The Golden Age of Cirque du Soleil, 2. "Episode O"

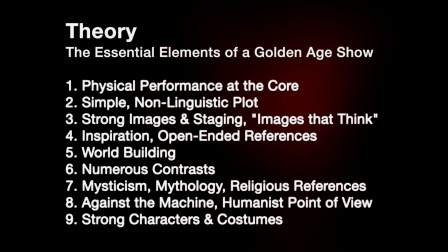So my theory is that the essential elements of a golden age show are a core of physical performance,
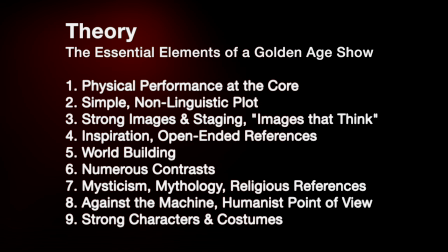simple non-linguistic plot, strong images and staging, to use Franco's words, images that think.
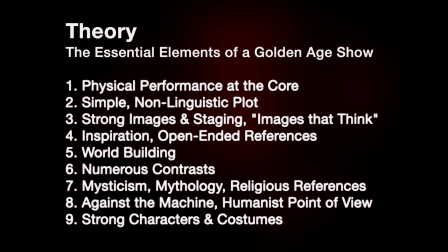Using lots of inspiration and open-ended references, building a fantasy world that exists beyond the boundaries of the stage, numerous contrasts in emotion and lighting and music and performance skills, mysticism, mythology, appealing to a higher power,
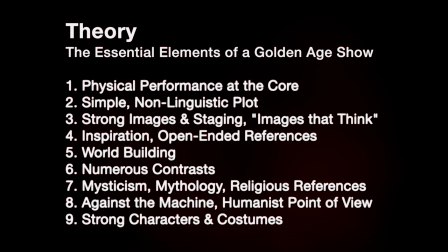working against the machine and always having a humanist point of view, and of course strong memorable characters and costumes. Putting it all back together, what are we sort of left with? Especially for a complex show like this, all shows have positives and negatives. While O is a really great show, in my opinion, and suits a certain mood and suits a certain need for me, it doesn't mean I can't point at certain things and say, well, there's some compromise here. So rather than saying what my favorite acts are, I think it's easy to point out sequences that I think are just incredible.
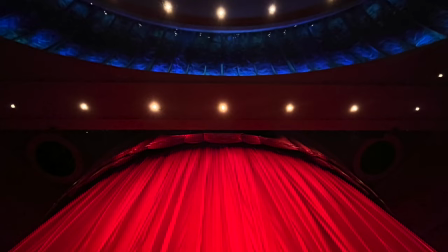So the first sequence is the opening of the show. There's an incredible amount of anticipation.
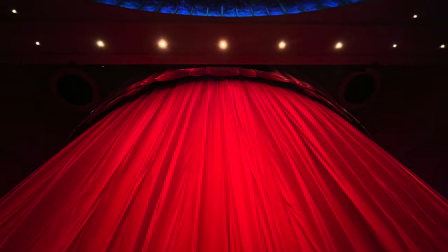You have this imposing red curtain. It's massive.
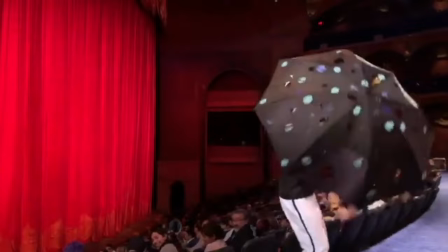The clowns come out and they kind of loosen people up a little bit, get people a little bit woken up.
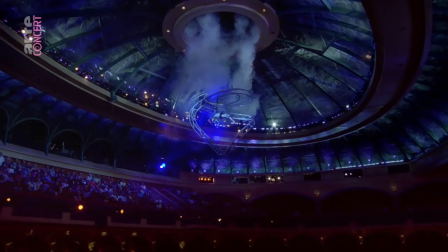And again, you have this little clown standing in front of this massive imposing red curtain.
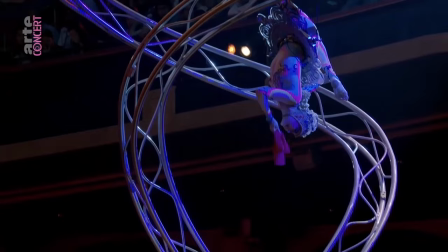You have a woman come through the ceiling and she drops her red silk.
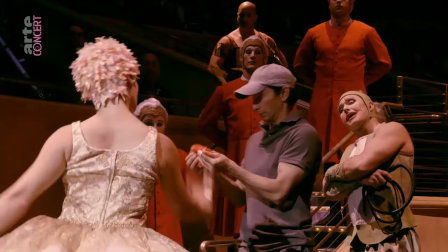This is Aurora. She's choosing a human lover.
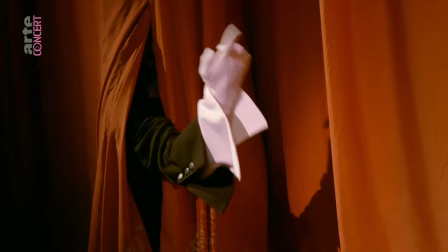You have the red men carrying him down to the curtain, the hand poking through the curtain, very bizarre, very strange.
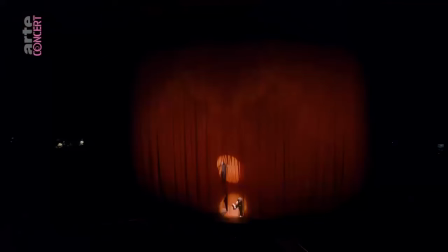All of this is building and then the tension is released in one moment.
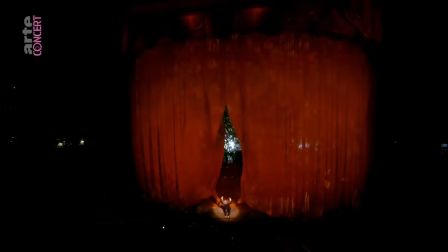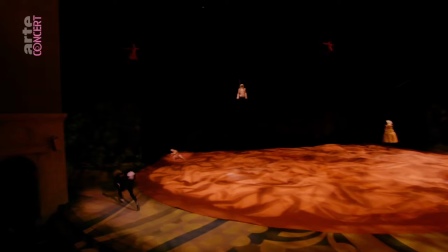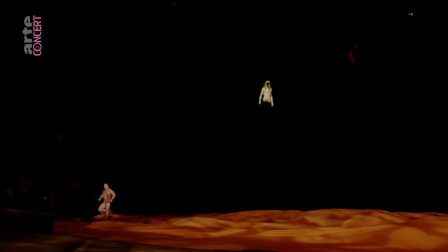That's an incredible study in tension and release and I think a lot of people are really impressed by and enjoy the curtain pulling aspect,
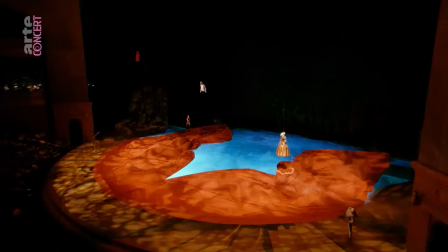but what makes this so memorable in O is that there's this incredible slow
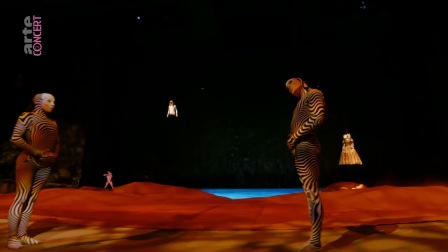build of tension where there was this bright red curtain there's now this dark rotting strange
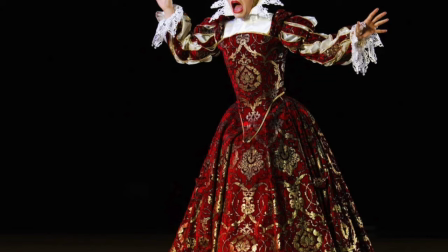space on the other side and there are two main symbols suspended in the air
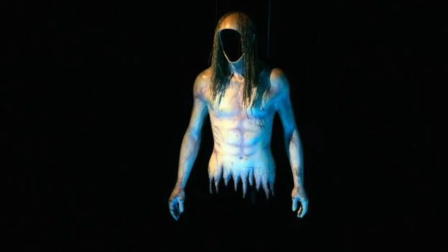there's a elizabethan woman on a dress form and then on the other side
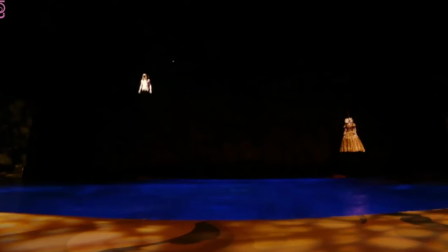you have a man who is faceless and rotting
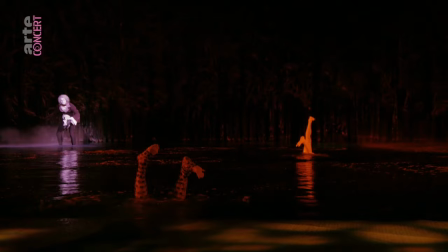like a cadaver looks like he's been bitten in the lower half then you have the synchro
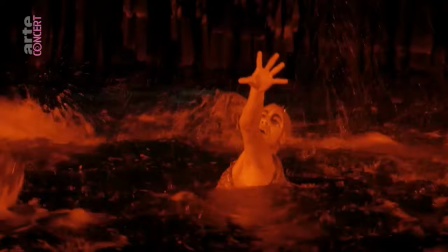swimmers showing up for the first time they appear feet first Their feet appear to be small creatures of this little universe,
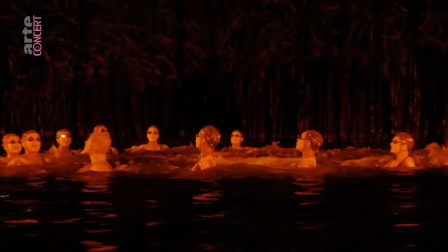and they go through this scene that feels a little bit like they're drowning. They pull this man into the water and then they transform him.
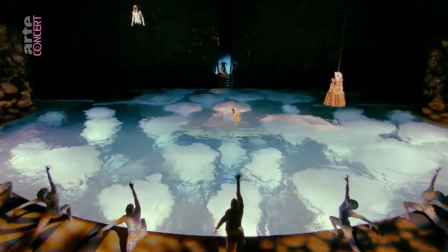This whole sequence from the moment you walk in the door of the theater to the moment that Gyufa arrives on stage, to me, this is one of the most exhilarating parts of the show. It is a perfect study in tension and release, and I think it's giving you some subliminal messages about what you're about to watch and what you're about to observe. The second sequence that I really love is the first time that we transition to dry land.
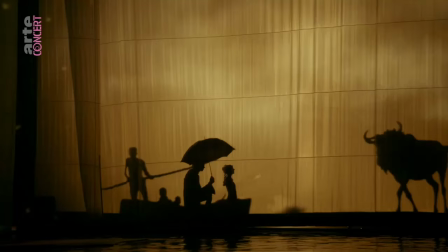The theater goes to dark,
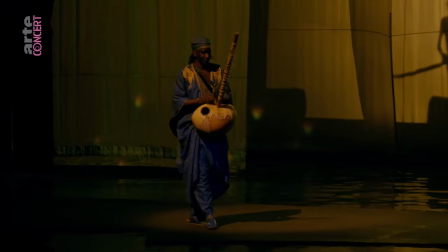they bring up the lifts, and the audience really can't detect that change because the theater is quite dark and they have started lighting from behind.
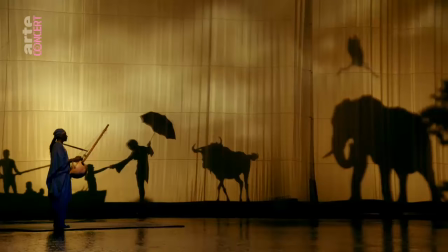All of a sudden you see Gyufo walk around the front of the theater, and then you see him walk directly backwards.
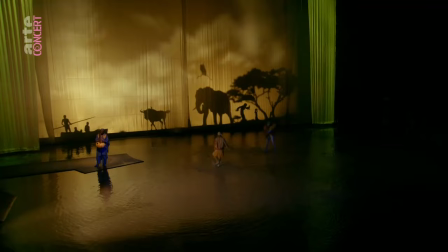The minute he realized he's on top of the water, all of these other creatures start running out in silhouette, dancing in this watering hole.
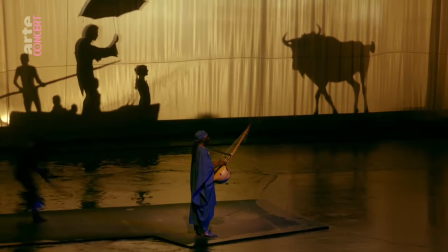Your heart sort of sings in this moment. It's a bit of a magic trick. The musician who comes out on the side is playing the Korra.
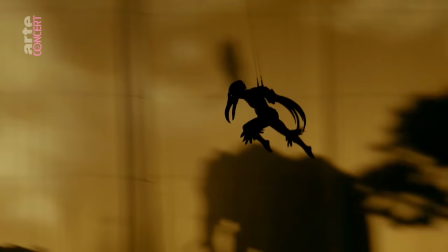It's beautiful.